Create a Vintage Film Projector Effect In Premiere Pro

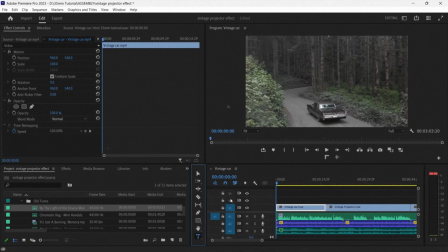4:07 Before we start adding any visual effects, if you have any overlays, text,
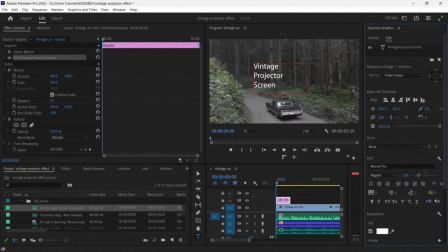4:11 or animations that you want to add onto your timeline, I would recommend adding them now before you start working with any filters.
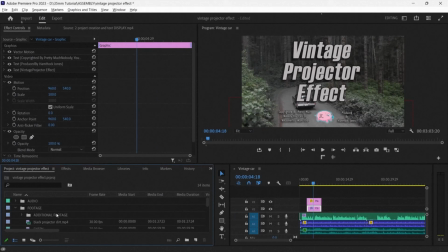4:19 There, that looks pretty good. The next thing that we want to do is add the projector film grain. If you need to, you can add an extra track onto your timeline by right-clicking the timeline and selecting Add Track.
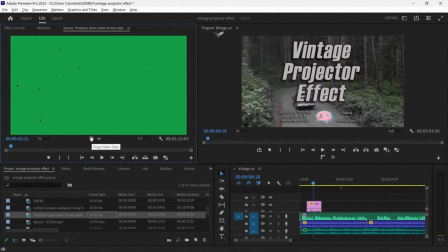4:35 Andrew has two options before him. The first option is green screen.
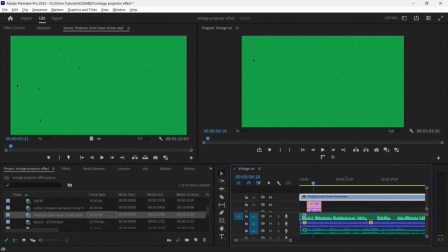4:39 The way how he adjusts this is by going to the effects panel and searching for Ultra Key,
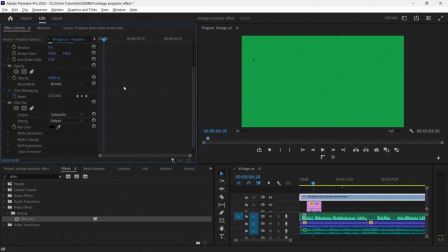4:45 dragging it onto the projector footage, and using the eyedropper tool, he selects a part of the green on the footage.
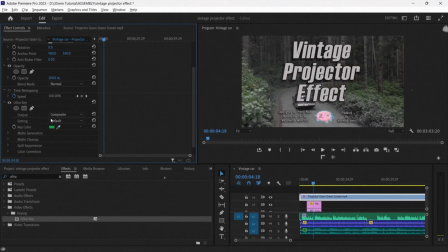4:53 Now, it is completely gone, and all we have left is the film grain.
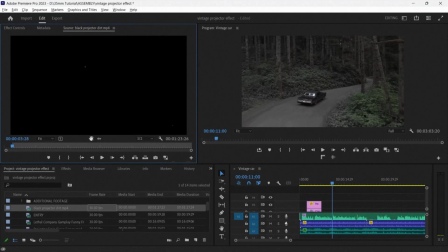4:57 However, Andrew also wants to try out the other piece of footage that he has a black background.
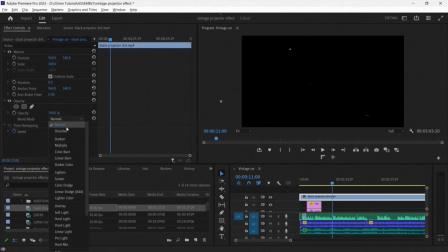5:04 So what he does is he goes to the opacity in the effects control panel and makes a selection in the blend mode.
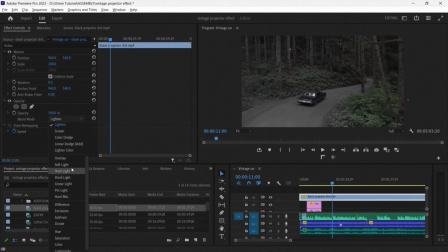Andrew now decides to go with the linear dodge. The final thing that we want to do is add an adjustment layer to the entirety of the timeline.
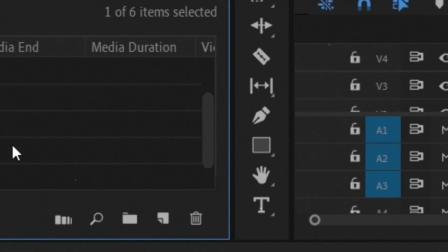5:24 You can find the adjustment layers by going to the projects panel and look for the sticky note next to the trash bin.
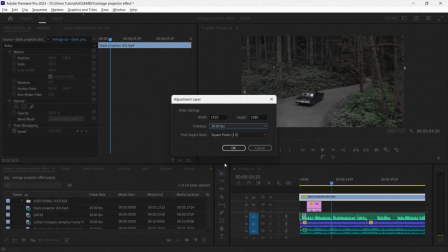5:29 There you can add an adjustment layer. If necessary, add an extra track.
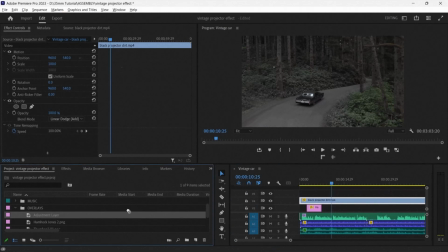5:39 Add the adjustment layer on top of the projector layer, and make sure it stretches across the entire timeline.
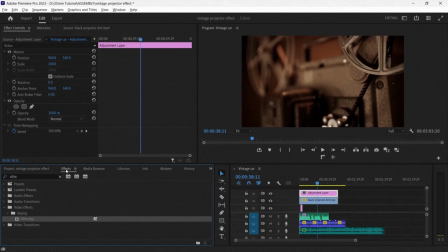5:49 Finally, Andrew goes to the effects window and searches for noise,
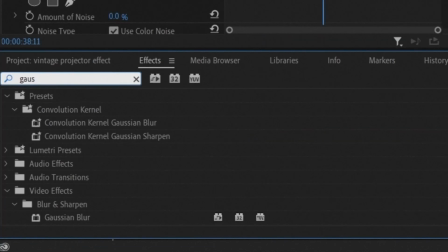5:58 Gaussian blur,
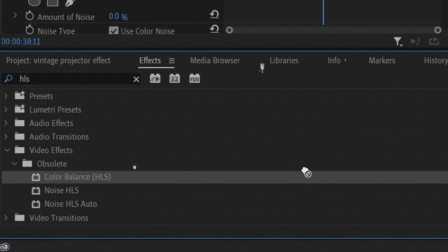6:02 color balance HLS, and crop.
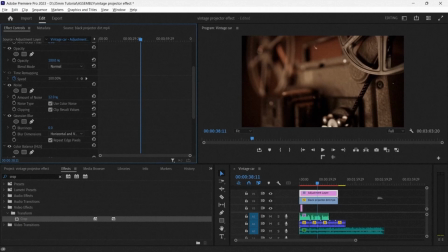6:09 The noise will add a little bit extra grain to the footage. It's good to set it between 7 and 10. Gaussian blur will add a little bit of fuzz to the footage, making it just that little bit more old-fashioned.
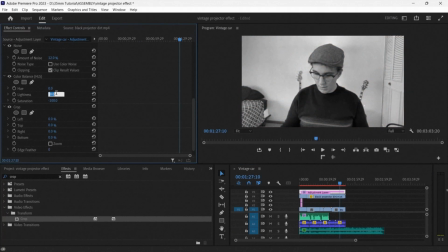6:25 Setting the saturation to negative 100 in the color balance HLS will desaturate the entirety of the footage, making it black and white. The crop feature will add some bars onto the sides of the footage, making it look like it was filmed in that old-timey aspect ratio.
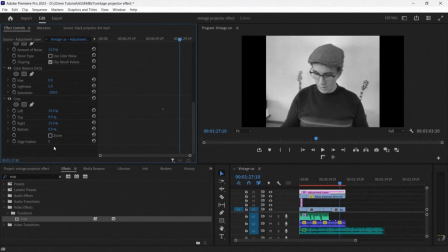6:41 Set the left and right bars to about 15%. And finally, you can set the edge feather to about 32%,
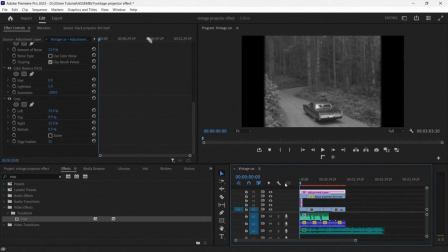6:49 and that will add that little bit extra fuzziness to the sides, making it all the more believable.
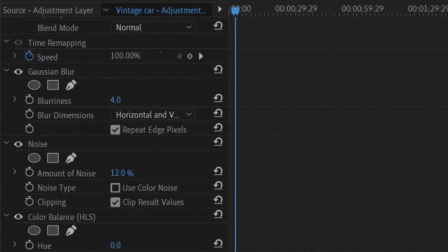6:56 And now Andrew decides to make any final adjustments that he feels is necessary to make the intro as best as he can.
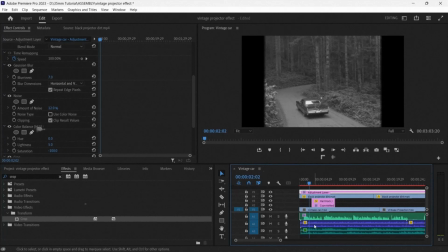7:03 Films in the 1950s.
And there you have it! That's how you can make a vintage projector effect using Adobe Premiere Pro. I understand the quality of the tutorial may not be the very best that you have seen. However, I will admit to you this is one of my first times of attempting a proper structured tutorial. And any feedback that you would deem necessary, whether it be with my methods of working in Adobe Premiere Pro or with my tutorial structure, would be appreciated. Liking, commenting, and subscribing do also help, but I don't see it as very necessary. Thank you all so much for your time, and I hope you have a good rest of your day.